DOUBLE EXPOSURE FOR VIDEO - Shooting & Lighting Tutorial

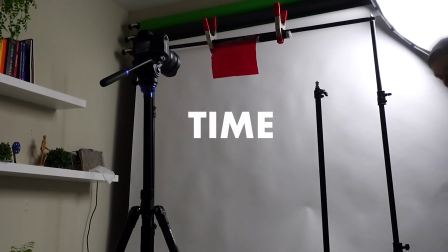(8:17)
How much time is this actually gonna take? Because when you're creating double exposure effects or any kind of visual effect, you have to keep in mind that it's not the same thing as getting a close-up, getting a medium shot. You got it, and that's it. I don't know why it looks like I have a giant neck. Do I have a giant neck? You really have to take into account how much extra time it is gonna take for you to fine-tune the framing, for you to make sure that you're getting the same type of movement, matching the same speed as maybe the plate that you shot yesterday,
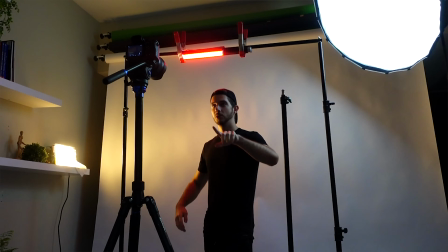(8:45)
or things like that, where you really need to not be rushed in order to get it right when you're shooting and not have headaches later on. Cut there. Let's keep the same setup, but let's turn off some lights. So I'm gonna turn off this kicker right here.
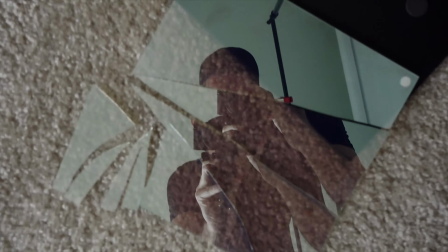(9:03)
Oops. I just stepped on and broke my teleprompter.
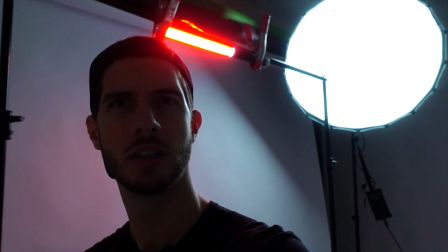(9:10)
And I think I'm gonna keep that. That looks cool. Let's try a variation with that. Make sure that you have enough time to experiment, to make sure that everything is fitting right, and that you have some room to play with, especially when it comes to double exposure.
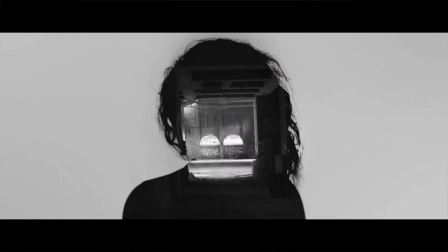(9:22)
I mean, there's so many fun things that you can do, especially once you have a subject in front of you. You wanna allow yourself, in general, you wanna always give yourself enough time to breathe,
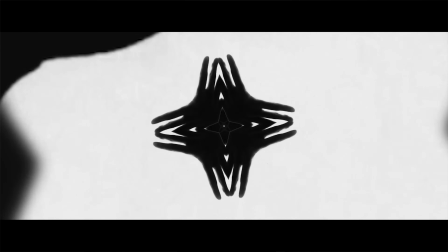(9:31)
to actually still be creative in the process of execution, because you can do all the planning in the world, but you're still making art. It's still not a binary thing where you just go in there and you just do what you told yourself earlier. Sometimes you need to leave yourself room to experiment. There's actually two types of double exposure effects, and you've seen these before.
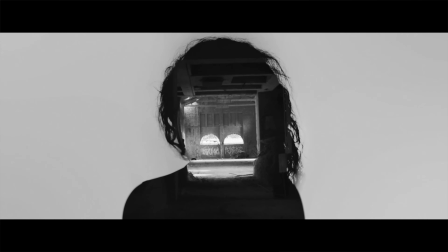(9:54)
I mean, some of them are the full silhouette double exposure effect,
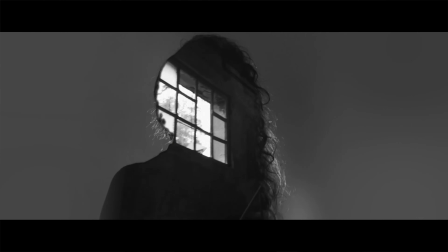(9:58)
where it's literally the person is just a cutout for the background, or sometimes it's a partial double exposure effect, or that's what I'm calling it,
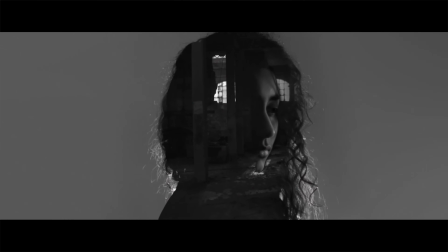(10:05)
where, you know, like in my video, there's still some features of the person that you can recognize and see. It's not just used as a matte, there's still some person in there, and that's the one that I'm the most fan of, because you can really play with layers that way, and you can really get a sense of dimension and also a sense of humanity,
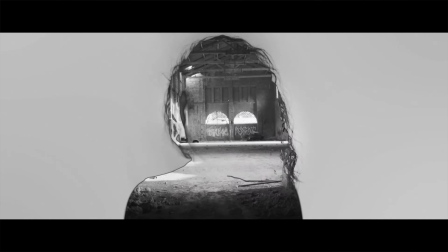(10:24)
because if you're completely stripping away the subject of their features and they just become, you know, just a shadow, to me it's not as interesting as even seeing a little crescent moon of a face or a little portion of an eye that can still express emotion. And that was very important in the music video. Now I want to share a few tips that are very subjective, so listen or don't listen to them. It depends on your story and what you're doing, but I like to really give myself the opportunity to experiment with really moody lighting if I can. And with double exposure, this, I think, really elevates the impact of the visuals that you're creating. When you're thinking about it, this effect is a very stylized look. It's not realistic. A double exposure doesn't happen in your eyes. It's not a naturally occurring thing. So it's a very stylized effect. So might as well embrace it. You know, play with the lighting, play with the shots, play with the type of camera angle.
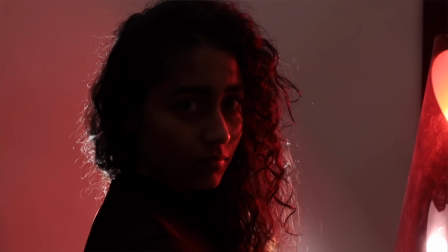(11:20)
I think a lot of strong backlighting can be really effective, especially when you're creating like partial double exposures. You can then really highlight hair or highlight the figure or even highlight
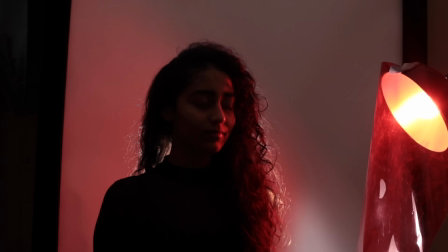(11:31)
certain edges of someone's face with a strong kicker or a strong backlight.
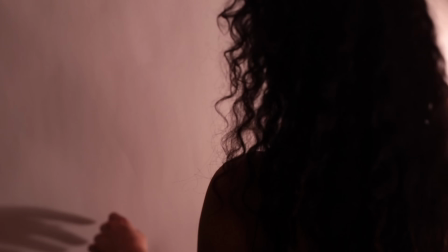(11:36)
And then something else to keep in mind is that you can also try to match the lighting of the plate that you're adding inside or around your subject.
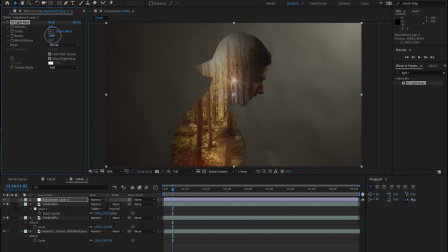(11:44)
You can do this in post, you can do this while shooting, and it can create some really trippy visuals where now the two worlds are interacting even more. So we talked a little bit about this type of lighting when it comes to green screen effects.
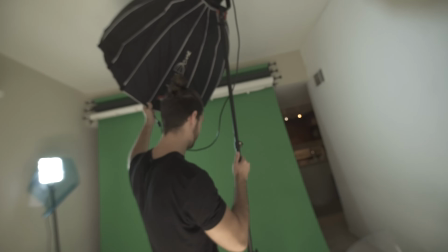(11:57)
You know, you want to match whatever plate you're going to be adding so that your subject actually looks like it fits in that world, but you can kind of think in those terms when it comes to double exposures. Something else, again, a very subjective tip is to keep your frame balance. Maybe look for symmetry, look for, you know, different things that can spark an interest in terms of your composition.
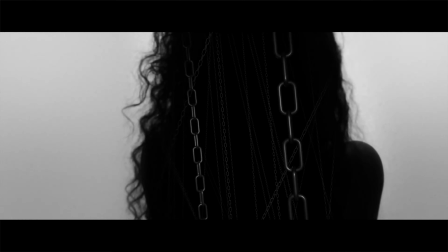(12:17)
But I found that since you're already dealing with a lot of layers, you're putting a shot on top of another shot, sometimes maybe even more than that.